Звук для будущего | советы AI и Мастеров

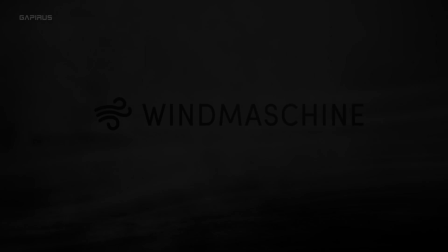4:16 Есть и специальные инструменты, как известный Audio Wind, с подробными настройками, или Wind Machine,
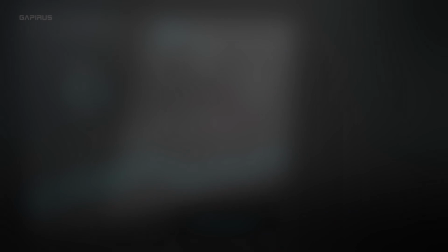4:25 имитирующий еще один инструмент из прошлого, Wind Howler, редкий прибор из 60-х.
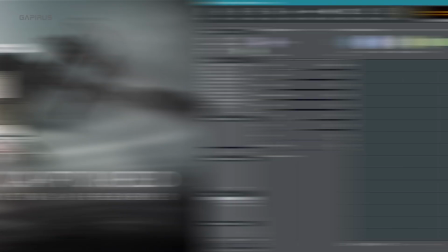4:33 Но у меня под рукой был Game Synth, про который делал отдельное видео,
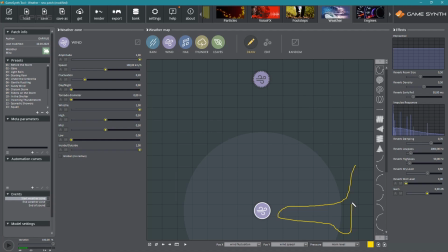4:37 и я просто в модуле погоды нарисовал ветер вот
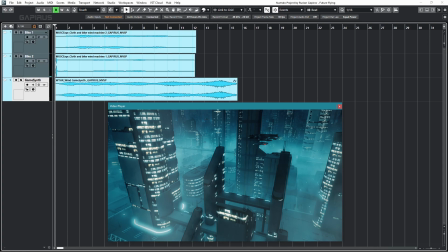4:47 так он звучит вместе с велосипедом
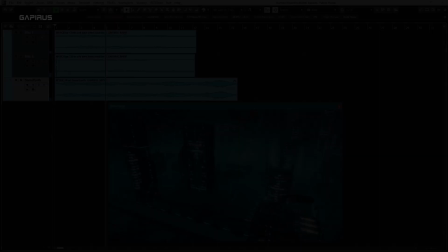4:52 следующая задача поинтереснее на мой взгляд ребят
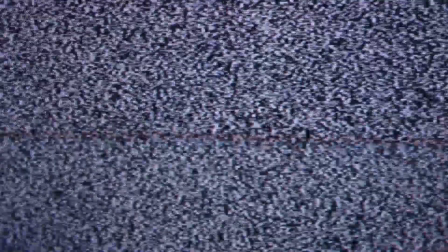5:01 как же ты без гравица по пепелац выкатывать из гаража это не порядок мы с вами как-то делали звук космического корабля из морковки
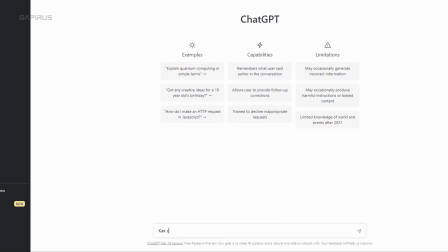5:09 повторяться не будем а зайдем с другой стороны современной и так нейросеть подсказала как будет звучать но как и сделать звук транспорта из будущего
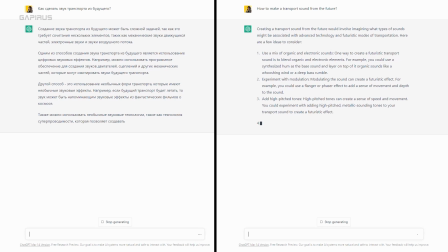5:18 вот предлагает смешать механические звуки синтезированными звуками воздушного потока и обычного транспорта экспериментировать с флэнджером фейзером пичем и пространственной обработкой и с таким
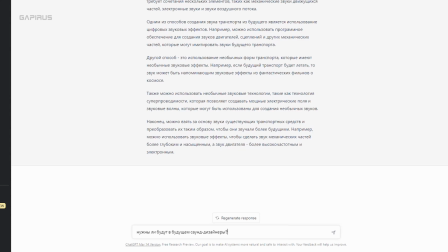5:29 обилем идеи я спросил бота а нужны ли будут соу дизайнер в будущем как соу дизайнером искать работу
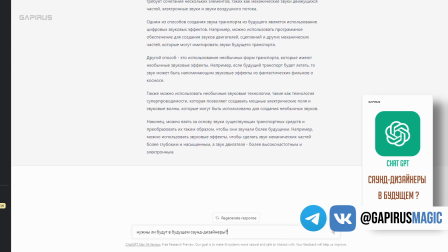5:34 ответы лучше прочитайте подробно в моих сообществах запись уже там и раз уж коснулись
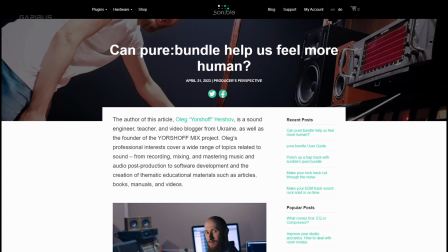5:39 горячего сможет ли робот заменить нас мне нравится что по этому поводу писал свои статьи звукорежиссер
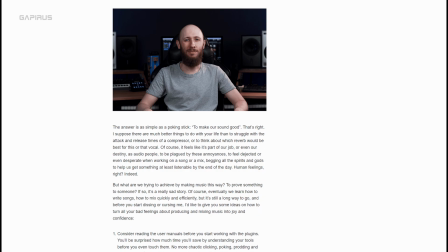5:45 олег ершов он рассматривал плагины управляемые искусственным интеллектом и вкратце если
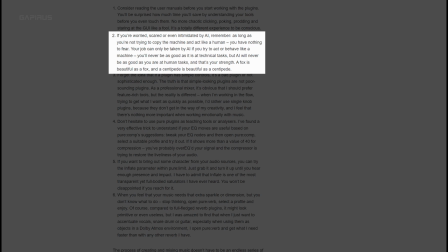5:50 вы сами не ведете себя как робот то никакой робот у вас и не заменит ссылку на статью
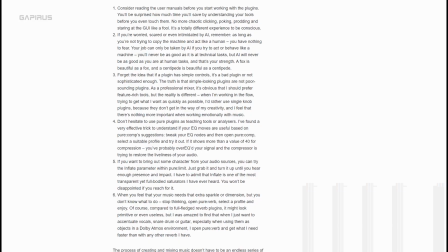5:55 оставлю в описании интересные мысли почитайте робот сочинит симфонию робот
превратит кусок
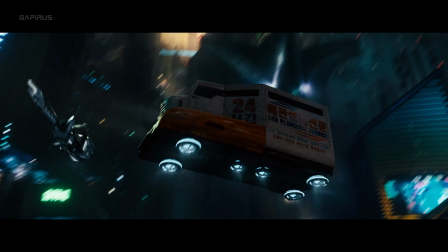6:05 В любом случае мы все стоим на плечах гигантов. Звук транспорта в современных фантастических фильмах развился из классических. Мне стало интересно, какие приемы использовали метры саунд-дизайна. Для начала я изучал интервью с Беном Бертом в поисках его находок для Звездных войн.
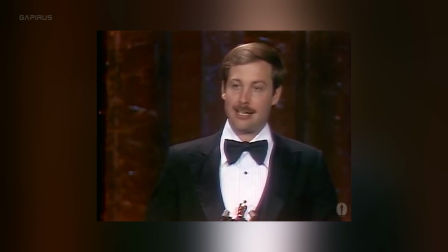6:20 Кстати, Оскар, Бафта и другие награды за особые достижения и лучший звук.
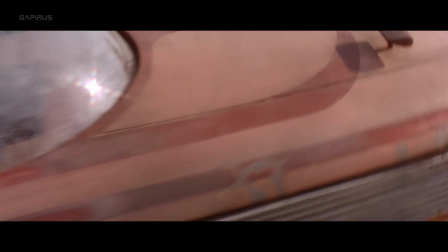6:24 Так вот, для некоторых аппаратов Бен записывал настоящий реактивный двигатель на тестовом полигоне.
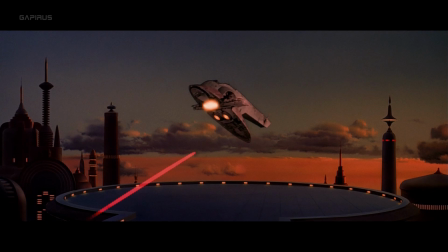6:32 Моторные самолеты и сигнальные устройства. Где-то подмешивал рычание льва, гром и тромбон.
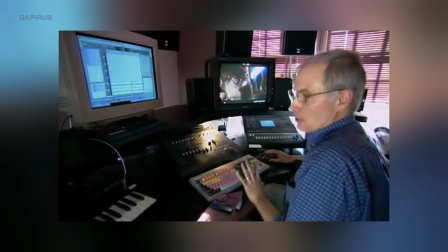6:42 А в качестве обработки Бен упомянул некий старый гармонайзер. Вот эту идею рассмотрим.
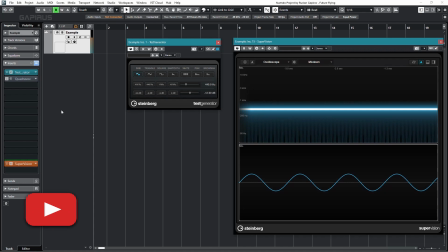6:48 Допустим, есть сигнал. Сегодня есть много вариантов и у меня вот такой.
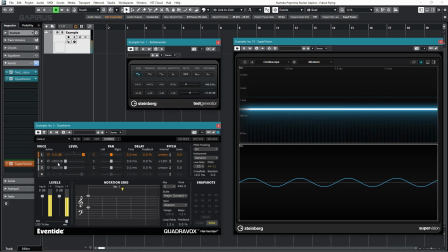6:55 Квадровокс. Гармонайзер, как обычный октавер, может добавить копию сигнала. Повышенную или пониженную, на пару октав.
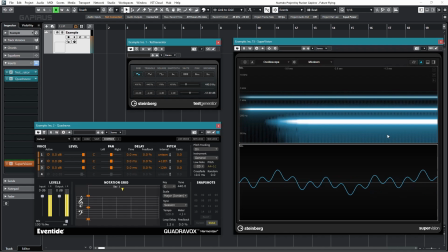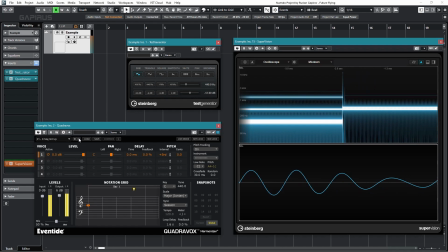7:08 Но в отличие от октавера, гармонайзер может выстроить интервалы,
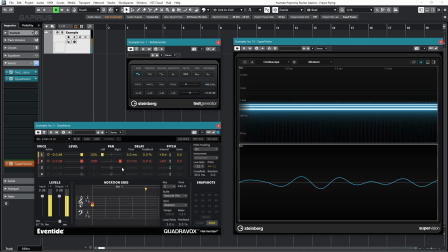7:13 целый аккорд и так далее.
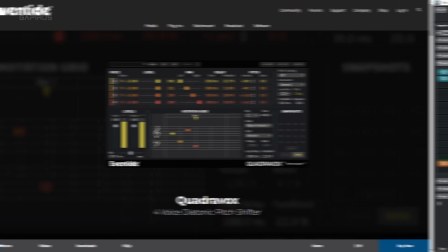7:19 И тут можно менять задержки добавленным звуком и панорамировать их.
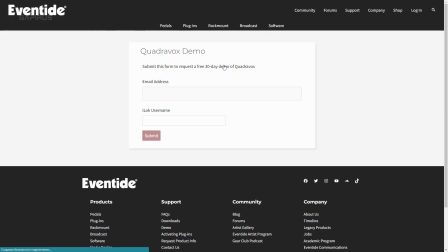7:23 Кстати, снова, точно помню, что раньше квадровокс был бесплатным, теперь нет.
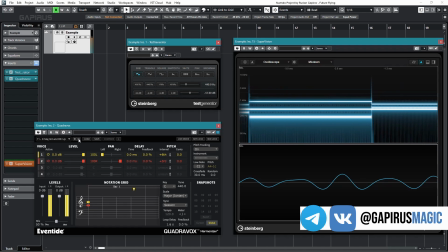7:29 Напомню, что в своих группах я делюсь интересными находками. Не всегда знаешь сразу, где пригодится, а потом плагин становится одним из самых полезных.
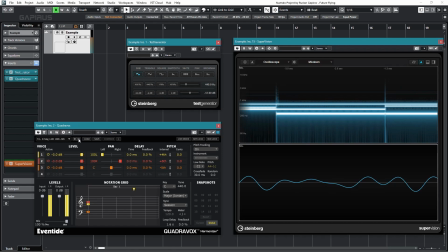7:37 Это тот случай. Итак, идею с гармонайзером я попробовал на поющей чаше, которую записал с товарищем.
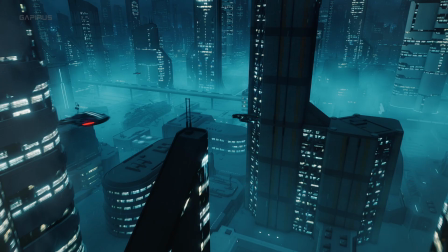7:44 Этот звук лег в основу вот этого второго транспорта. Вот так звучит без обработки.
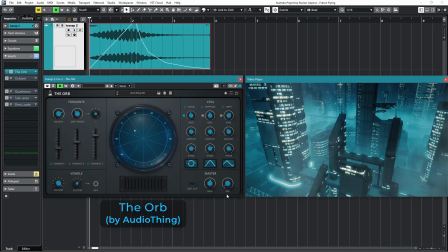7:53 Вообще тут меняется громкость и высота тона для имитации эффекта Доплера. Для интересности я добавил орб, который плавно подмешивает свой эффект. Сейчас он работает как будто тремоло, но отличие в изменении форматы звука для дополнительного разнообразия.